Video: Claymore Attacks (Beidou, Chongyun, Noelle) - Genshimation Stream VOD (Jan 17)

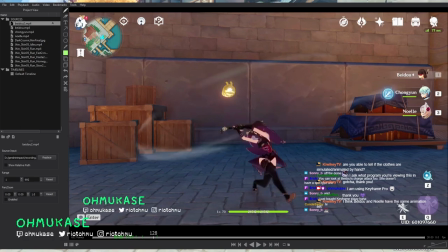46:42 so what's there's something interesting here too everything that's happening especially here she's leading with her root and her foot so this leads first then this catches up after so again the reason why this feels nice
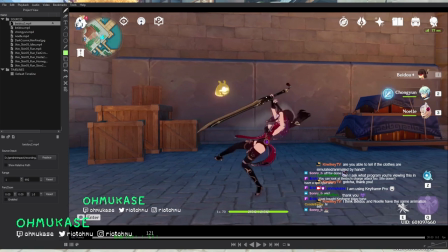46:59 body goes first then weapon body continues going first then weapon but there's an interesting texture thing here that's I think pretty interesting which
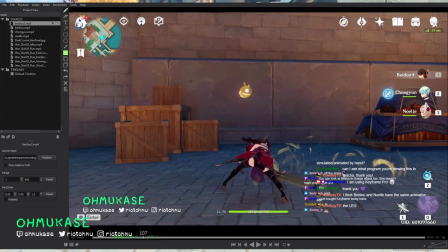47:09 is things are going fast and quick at different times for example the way that beto comes in from this pose into this pose is very fast but then she sits
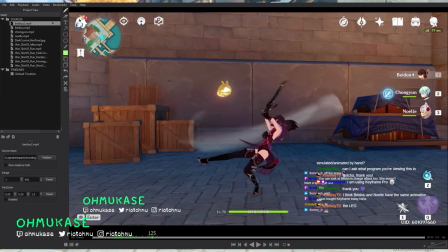47:19 in this pose a little bit kind of holds it one two three four five six seven six for six frames right you have a little bit of moving action with
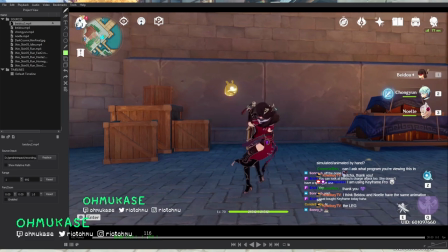47:27 this leg and this foot and this weapon spinning um because obviously heavy weapons for example need to like have even spacing but the
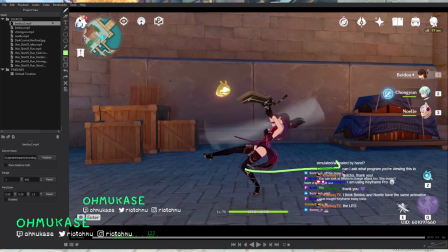47:36 character themselves can do quite cool things so the main read that you get is this planted foot with a leg out
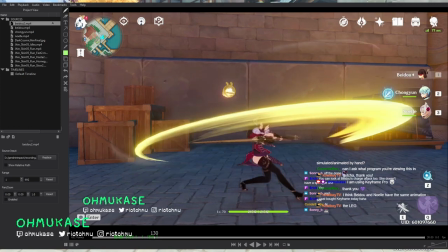47:42 and this and then most of the animation that happens is just like spinning on that axis what's
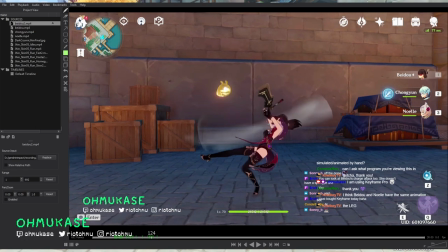47:48 cool is that this goes pretty fast but then you hold into this sort of local moving pose go really fast into a spin
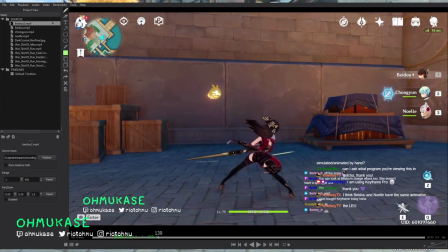47:55 and then hold into this local pose if we do the same breakdown it's probably very similar with a little bit of varied texture.
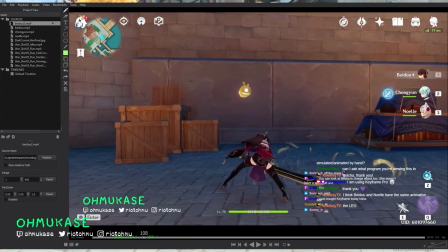48:04 Actually, let's just look at that. Start here. 1, 2, 3, 4, 5, 6, 7, 8, 9, 10, 11, 12, 14, 15, 16, 17, 18.
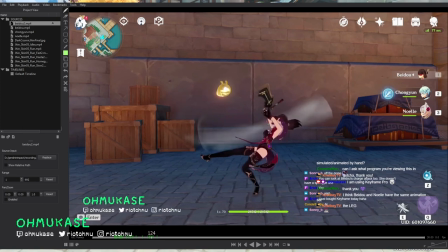48:17 Okay, I'd say 18-ish.
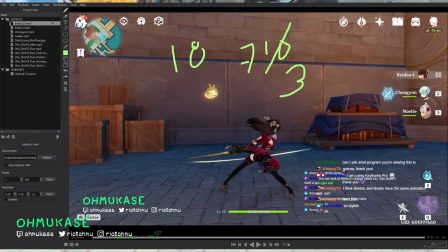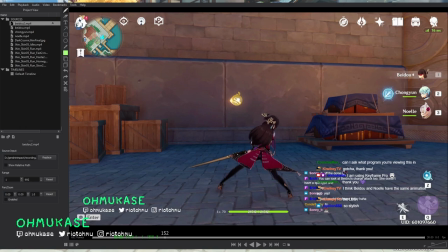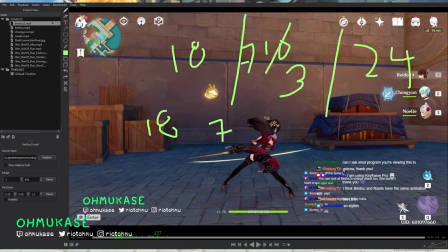bit different the actual like hit is around this three farm three frame window and then the 24 after
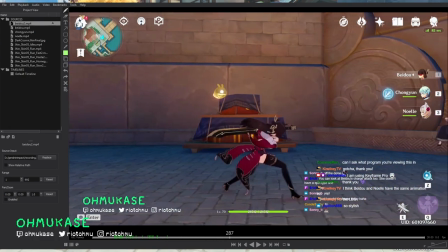49:16 and then i messed up here we have the same thing but then we have this cool swipe i think what's interesting is just like okay actually the last one is cool so one thing to note here that we've been talking about right i
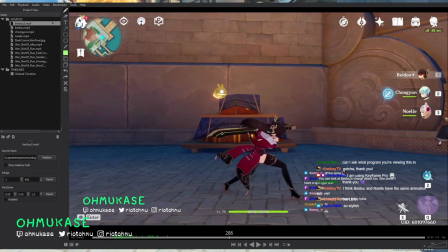49:33 think it's interesting to see exactly how each I think Beidou and all of these animations goes from like a like rest pose into some sort of active like jump or like active shift in momentum to help help move the entire thing.
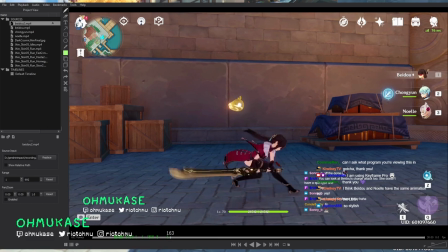49:51 First one is like she's down here but she moves from back foot to forward foot and she slides forward.